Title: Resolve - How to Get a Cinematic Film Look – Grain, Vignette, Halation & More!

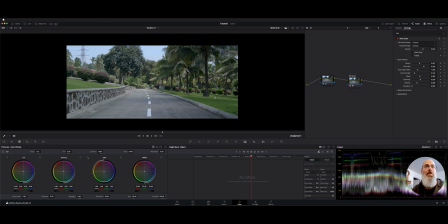And once again, if we do the output blinking, maybe a 235, that vignette would probably come into play again.
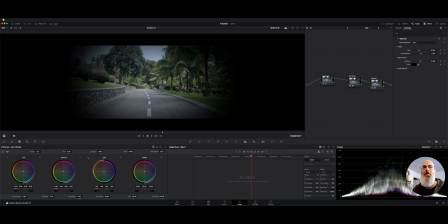So you could always add these on separate nodes if you wanted to make your own look. Pull the size out.
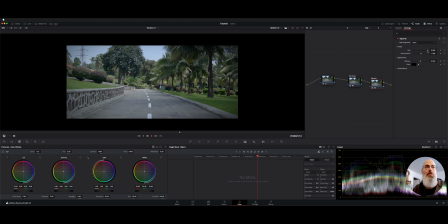So that kind of gives it more of a vintage look with the grain and the vignette. And then you could even, on the first node here, like desaturate it a bit more. Kind of give it more of a 70s sort of look like that. And then we have a similar shot here.
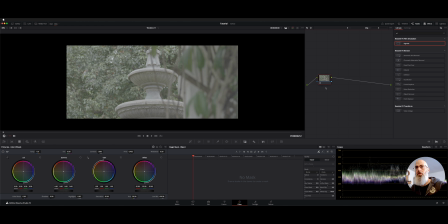This one I think was like a corresponding shot. So let's see what we can do here. This one looks like it'd be pretty bright. So let's go for more of a upper mids, like higher gamma look. And then maybe give it some more saturation. And let's try that film look again.
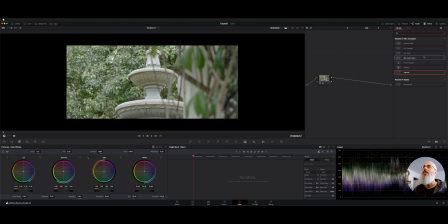So I'm going to apply this on the second node here. And let's just look at what the presets do. So here's the default 65 millimeter. Let's do a cinematic. As you can see, that added its own matte. If we take the matte off here and put our blanking back to 178,
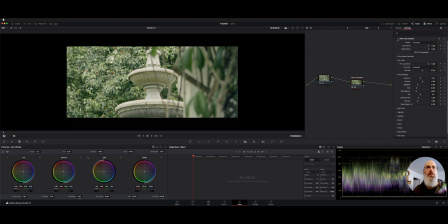you can see the cinematic version adds that matte just like I was talking about a minute ago. I don't know where that is here. That's just part of the preset, I guess.
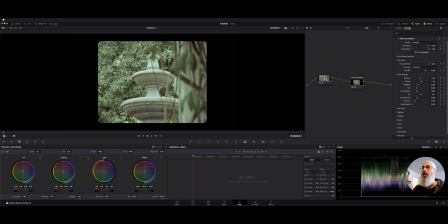Now they do have the bleach bypass look, which is a full frame, sort of desaturated. We have nostalgic, and this enables some of the film gate weaving just to give it that kind of look.
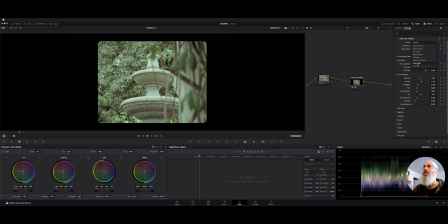Then we have custom if you wanted to make your own. Let's just go to clean slate and we'll start making this look a little more vintage.
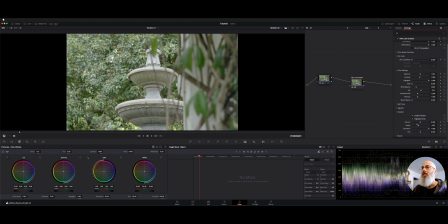Let's try the halation on this one. So this is going to be looking at highlights. So right around the top of the fountain here, maybe some of these spots in the tree with these sections. Let's exaggerate it quite a bit. There, you could really see it kind of diffuses the light a little bit,
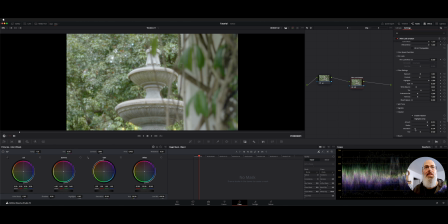and that kind of adds to that older sort of 70s look where the camera isn't quite right. And then we also have bloom here, so let's enable bloom, and we'll crank it up, over exaggerate it, and we'll crank the radius just to show you what it's doing.
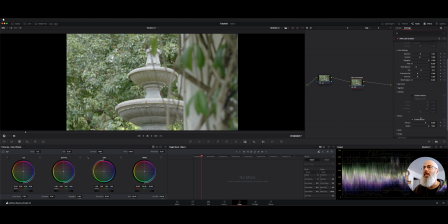This one's a little bit more subtle. Maybe if we take the halation off and just go back and forth with the bloom, you can see what it's doing. There's some like mid-tone, sort of like the light's hitting it and reflecting off. I don't know if you could see that. It kind of washes it out a little bit. So that's bloom.
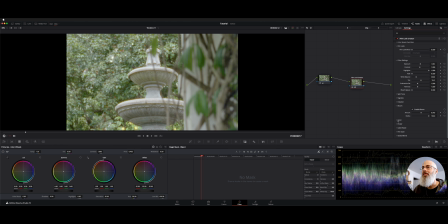I'll enable halation again. Once again, we have grain options. And then let's see what the split tone does on this one, just to see. So that one's kind of giving us more complementary colors, a little bit more reddish. So all these things combined can give you that nice film look.
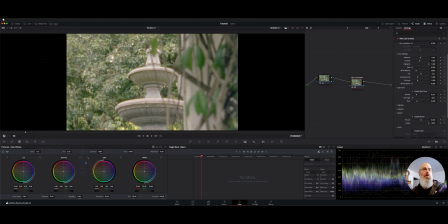And then, as I said, if we give it like more of a vintage matte, that definitely looks older.
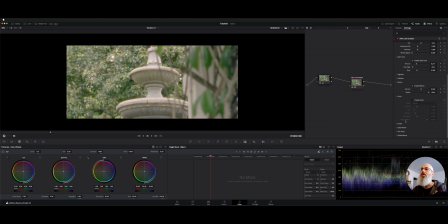And then if we had some film damage, now that's sort of what the flicker and the gate weave do.
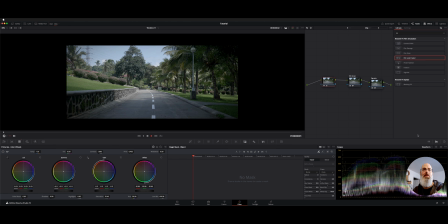So let's put those on. And this will show you like sort of what that does on this shot.
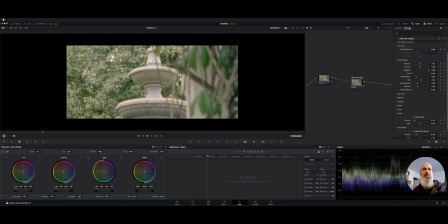And the gate weave was on. We could probably exaggerate that a little bit more.
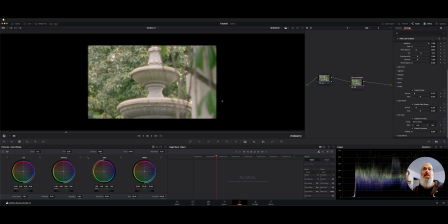Here's the gate. The gate makes it look like it's running through film. And then if we took the blanking back to full frame, so you get the rounded corners here.
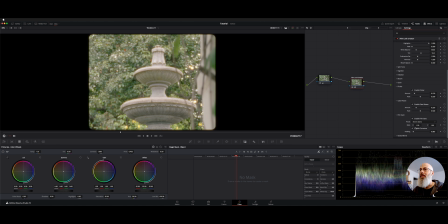Sort of looks like you're just looking at film. There's padding. And then you could change the type of film you're looking at on the gate.
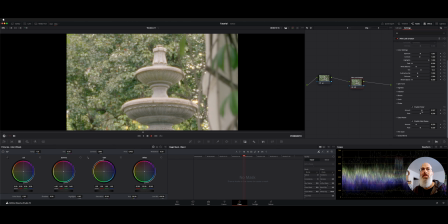The weave, you can get crazier with it and kind of give it that sort of damaged. Just depends on how exaggerated you want the effects. So those are more like stylistic, where you're going for like a vintage look.
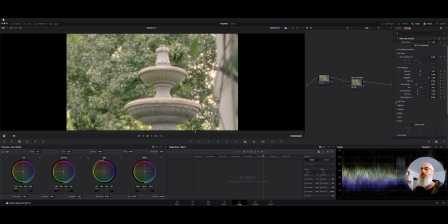But as far as all the other tools you have with your split toning, your vignette, halation, all that stuff, you can really make a look. Here you could see the blooming on this section. Now that the daylight's a little more revealed coming through the tree, now the bloom is really exaggerated because we cranked it.